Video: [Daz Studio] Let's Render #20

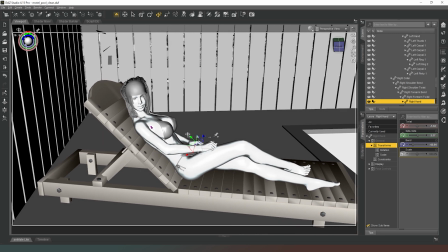actually quite happy with that
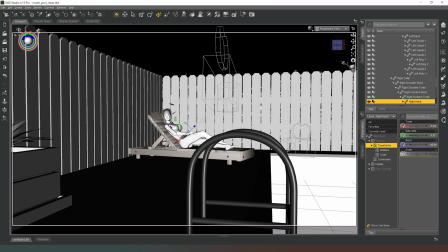now what we need to do is just find a good angle to shoot this shot from that's going to give us
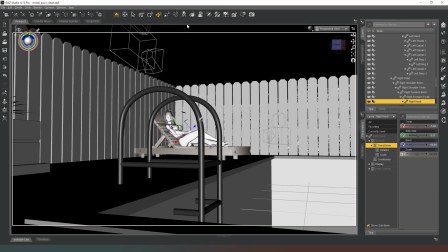a vaguely nice looking picture and then we can put our camera in it in fact if I create a camera now
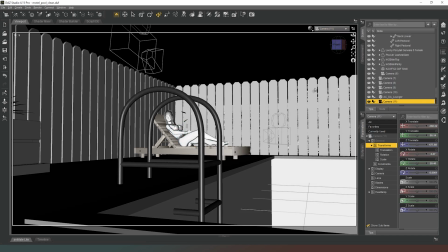and I jump into the camera that
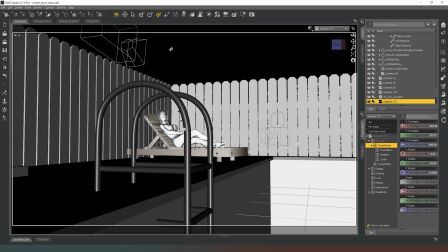might be an interesting shot but it's going to be tricky to compose so I might have to backpedal
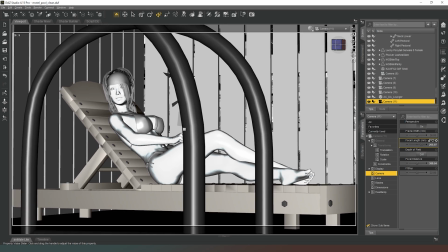on that one slightly but yeah it's not enough of a
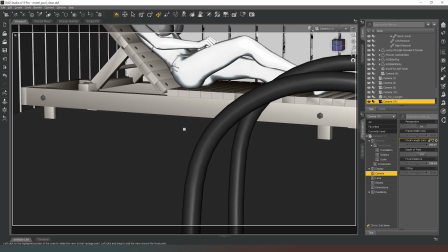setup shot it just kind of looks like a bit of an artsy fartsy style shot I don't
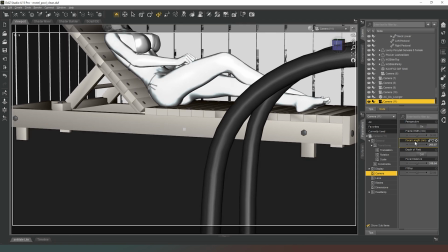really want to
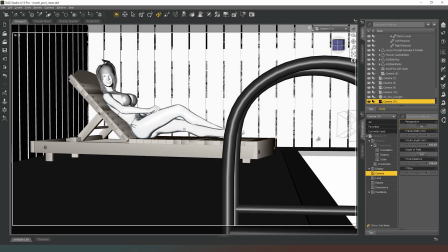we need a little bit of juxtaposition we need to be able to see that that is part of a swimming pool in order for this to kind of work so I'm actually gonna
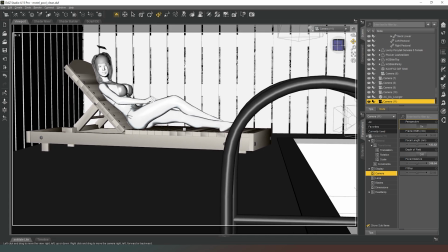maybe bring the shot to there instead she's in the upper
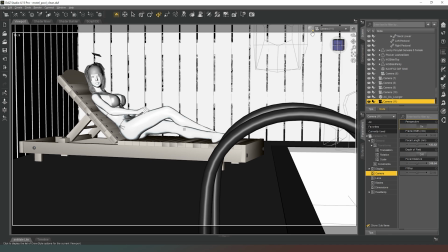bird and that might work now we need to give it some depth of field
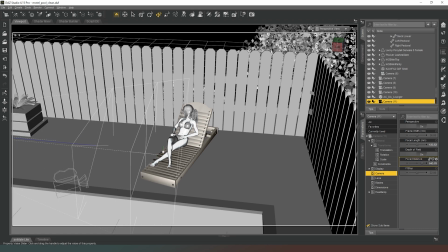turn on our depth of field like so change our focal distance so that she's in focus but I only want really her face to be the main focus so I'm going to be really tight with my depth of field
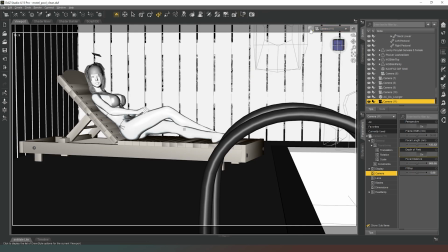there that's probably going to work and then we can jump into NVIDIA IRO preview mode to see what's what so there we go
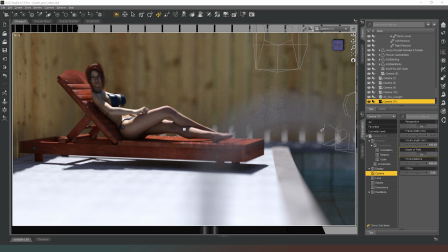it's not too bad I think my depth of field is a little bit too narrow because it's a little hard to see anything around her and it does look a bit unnatural so what I think I will do is I will, firstly, I'll increase my f-stop to about 10.
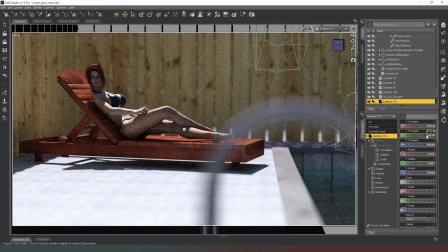That will bring more into focus. I'm actually going to bring this camera down. I'm going to bring it down to about 40 centimeters off the ground.
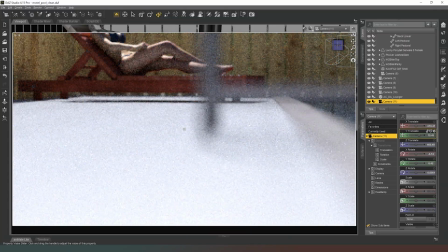And as you can see, that's too far. If I bring it down to about there and then tilt it up, so we'll go with some X rotate,
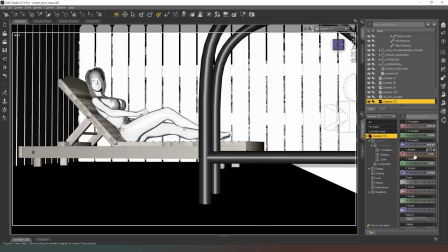go for around about there.